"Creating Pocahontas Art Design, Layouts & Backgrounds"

an art director is responsible in an animated film
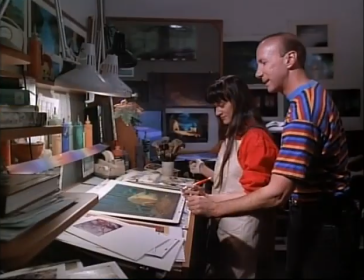for coordinating all the visual elements in a movie.
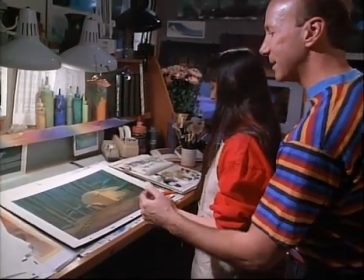That goes for the backgrounds, the scenic design that the character is going to be against, as well as the character themselves.
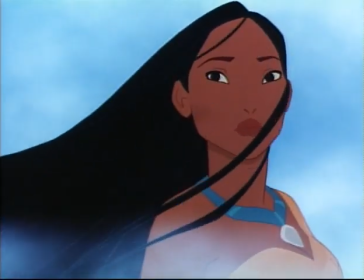So my job is to bring the two together, character and background.
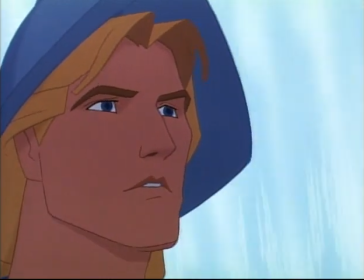And we try to make the characters relate well to the background, but in terms of their own color palette,
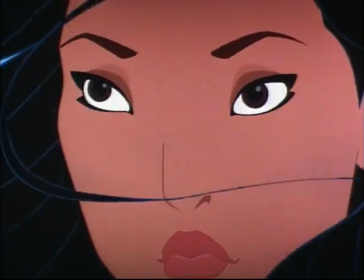they are extremely bright and vivid in relation to the background.
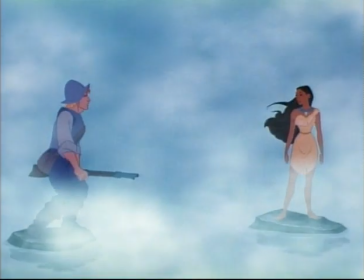In sequence 11, our color palette is actually very, very cool. So we've gone for the blues, cool blues, and light aquas of a waterfall.
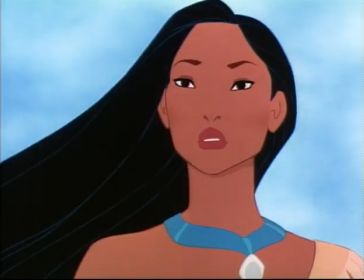And we felt this would create a really romantic mood in which to place Pocahontas and John Smith, and they will read very warm against that.
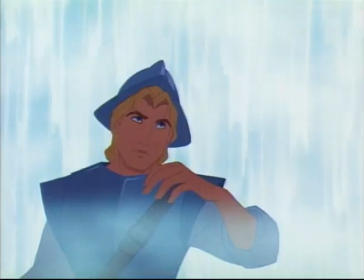And then you'll have mist coming up, which will sort of create almost a never land that they're in, as if time is stopped for a moment.
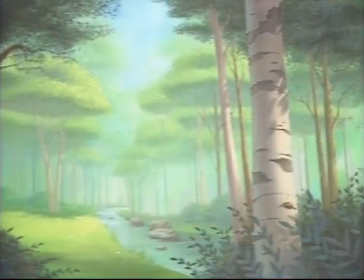And in terms of the location of Pocahontas, since it was very realistic, we definitely were inspired by the landscape of Virginia,
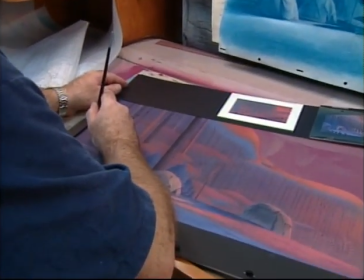but like all things in animation, you really heighten that experience, so it's somewhat extreme.
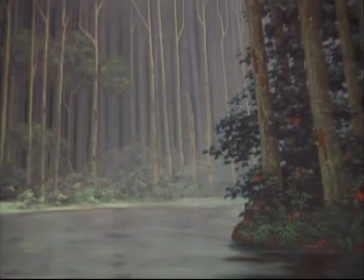And we have these extremely tall pine trees that seem to shoot up to the heavens,
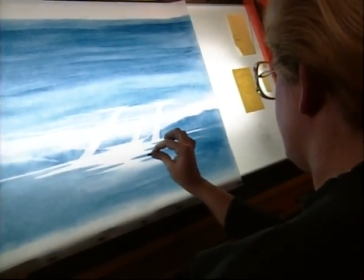and we have this landscape that seems to go on and on until infinity.
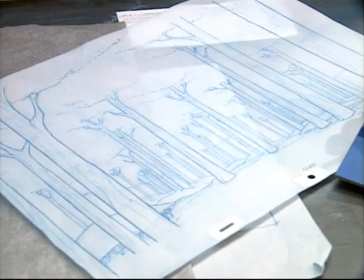So we had extreme horizontals and verticals, which we sort of exploited in the film as a design conceit.
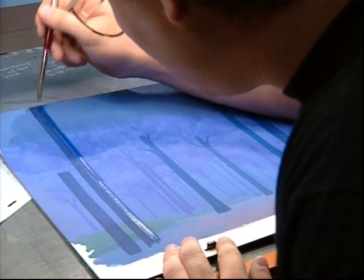And you use these things as your building blocks, and then the directors and myself and some key animators, we start talking about what the design of our film is, what those visual hooks are that's going to coordinate the environment with the characters. And so that's when we talked about, well, we have lots of verticals in our movie, these tall vertical trees. Maybe we can incorporate those verticals in the characters. You'll notice Pocahontas has tons of verticals in her hair, even the verticals in the fringe. Even Ratcliffe has vertical striping going down his chest, and as well as his valet Wiggins, and John Smith has that motif as well. So that's how you blend things one on top of another and layer them. And the audience certainly isn't aware of it, but it really helps inform a look for an entire movie.